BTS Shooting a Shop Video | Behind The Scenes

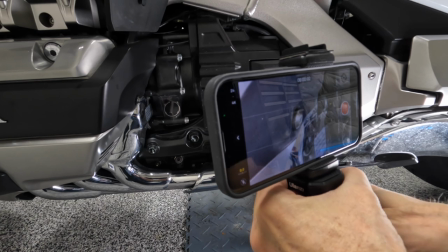16:30 I also see
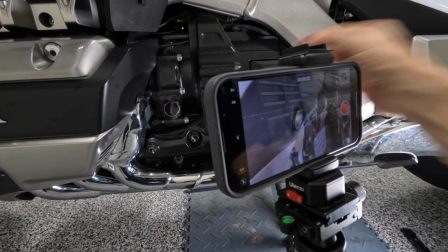16:34 in my phone screen here, I see a lot of water spots on this chrome piece.
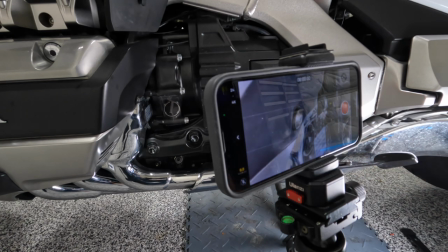16:39 I'm just going to go ahead and clean that off. I should have done that before. That's why I always keep a paper towel or some rags handy,
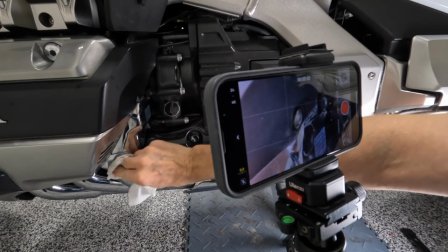16:50 just because I don't want it to be, it's not that I'm a neat freak so much, I just don't want it to distract from what I'm trying to show.
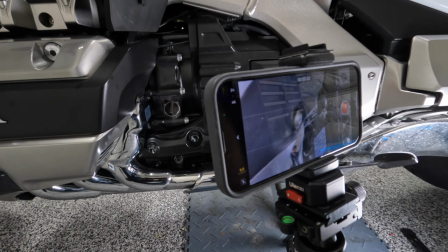17:03 Okay, that looks much better. Everything looks pretty clean. Now, the next thing I'm going to do is I'm going to lock my focus on the head of that bolt.
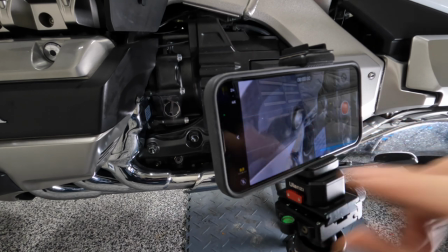17:16 And all I'm going to do is get a couple of seconds of me just tightening that bolt.
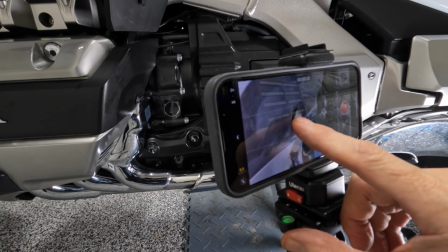17:20 And you can see there, I've got my focus. I'm going to press and hold. Now it's locked.
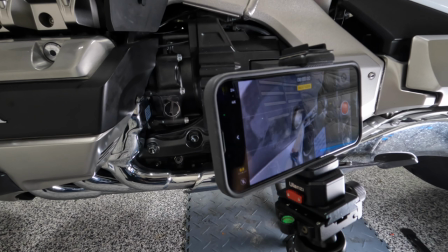17:28 I'm pretty happy with the light that I'm getting there, and we're gonna start recording.
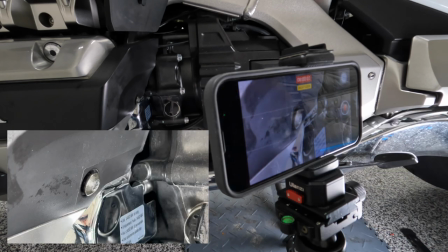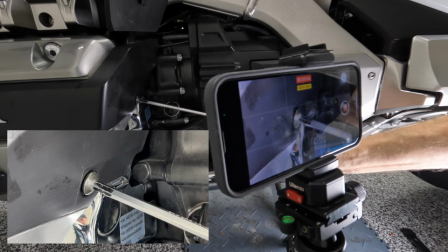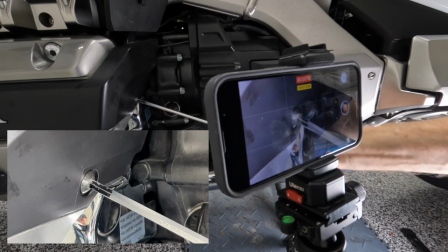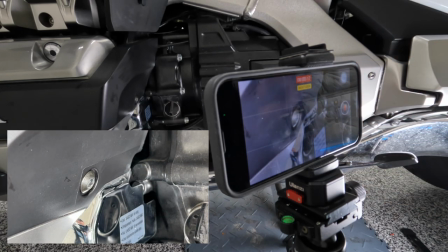17:51 And I may only use just the last two or three turns of that.
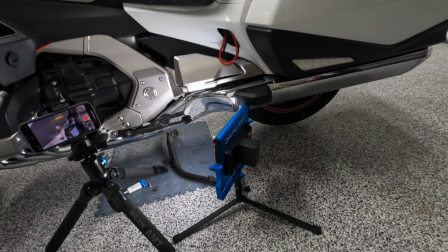17:59 And I can stop recording. So you can see here, I've got my light.
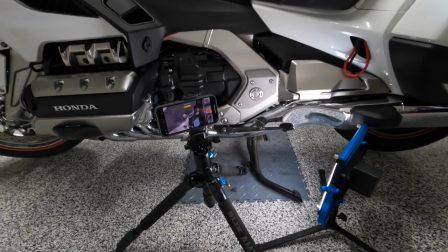18:04 I've got my iPhone set up on my tripod to the correct height.
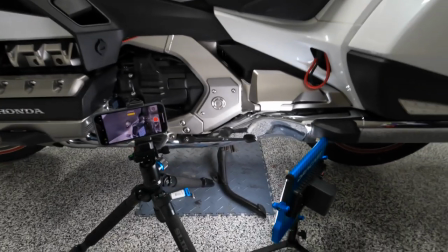18:09 And that's basically the equipment that I used for this particular shoot.
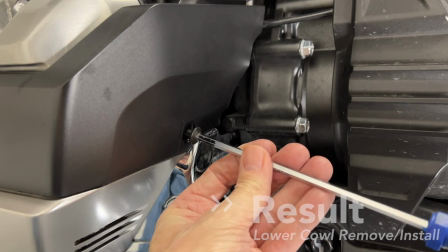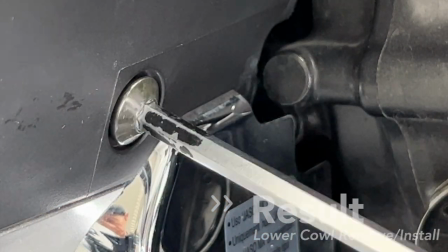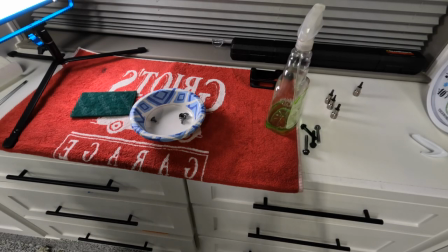18:27 Okay, for this next scene, this might seem a little extreme,
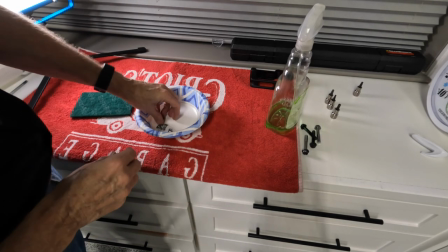18:31 but I've got some bolts here, and I want to be able to show their different sizes.
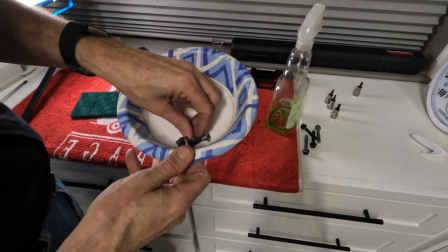18:37 You can see I've got them in this bowl, and some of these have a little bit smaller shoulder.
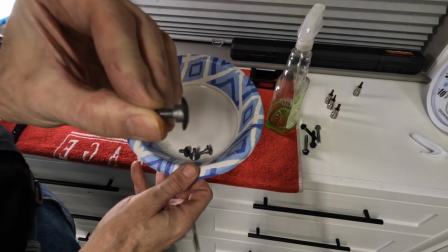18:43 Not sure if you can see that on a GoPro. That's a little bit more
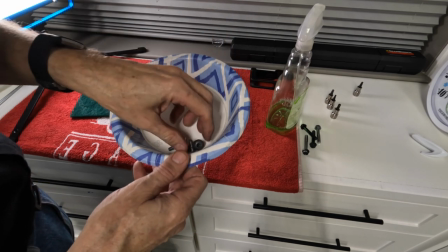18:51 smaller shoulder than this bolt, and I want to show that. But again, these bolts are pretty old.
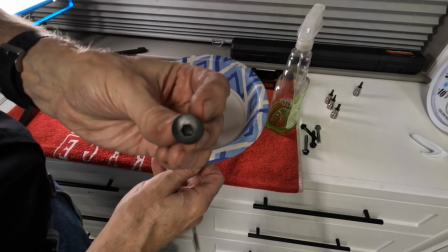18:56 They're pretty grungy looking. You can see the head of the bolts are, they're pretty dirty and greasy.
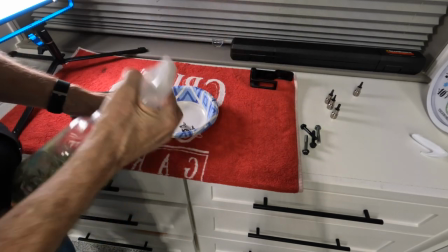19:02 And I just want to clean them up. I'm going to use a household cleaner that I use.
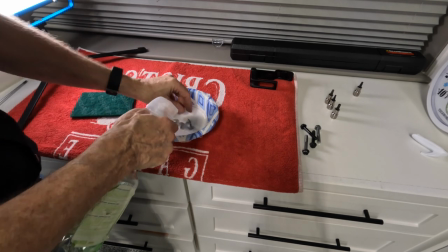19:09 I could also use Super Clean. That would work, but I have this handy, so I'm just going to use this.
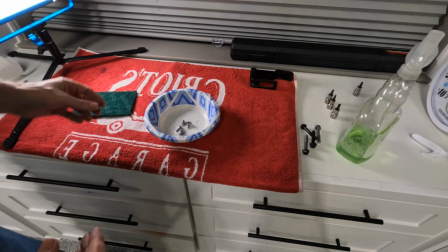19:14 And I'm actually, this is probably a little extreme, but I'm actually going to use a Scotch-Brite.
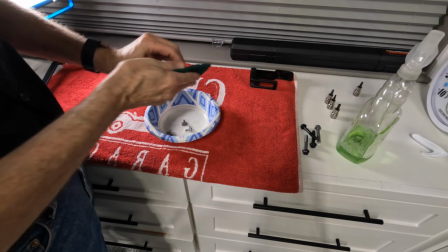19:21 And I'm going to come in here and see if I can't polish these just a little bit so they'll look a little bit nicer on camera.
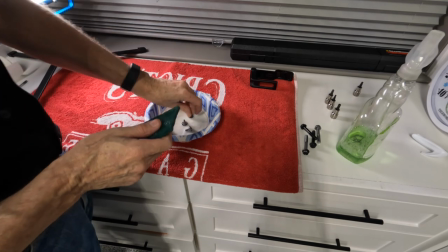19:29 I don't want, again, I don't want the dirt and the grime to distract from the message of the video.
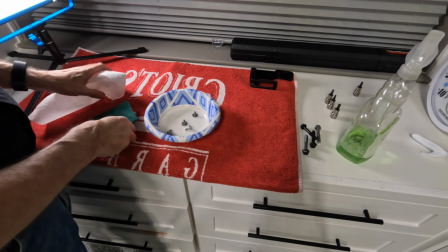19:39 Now, you know, it's probably not necessary to do this.
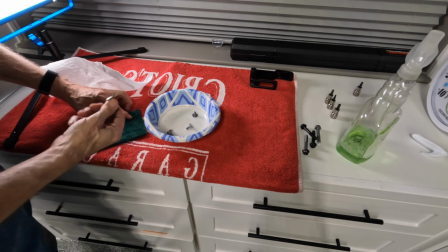19:42 I don't know that anybody really cares if the bolts are clean or not, because this is a three-year-old motorcycle, four-year-old, I don't know.
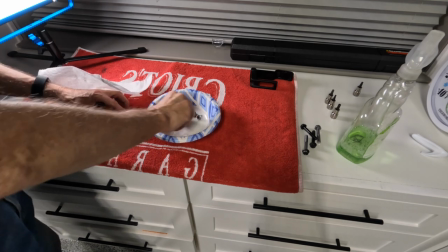19:51 But, you know,
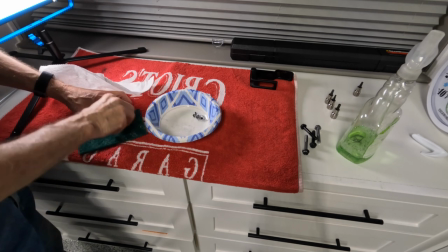19:55 I think it makes a better end product. And it doesn't take that long to clean things up.
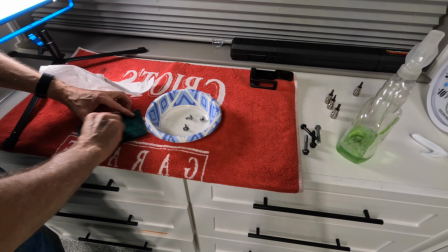20:06 So I'm just gonna let these kind of soak and give them all a little quick hit on the Scotch-Brite here.
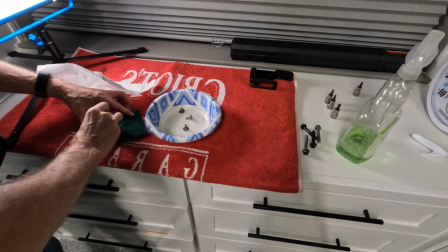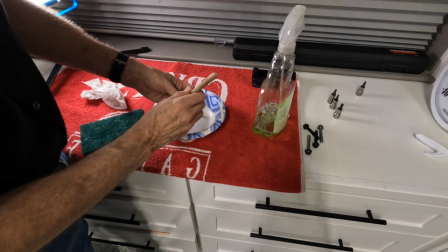20:20 The heads or these bolts are silver and not black like most of the bolts on the Goldwing.
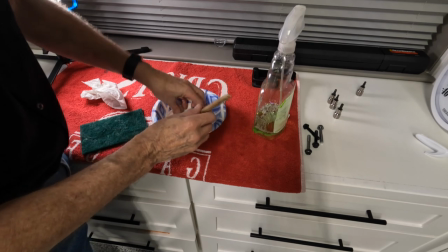20:27 So I need to be able to show that they are silver in color. And they were so dirty and grungy and grimy, it was hard to actually tell.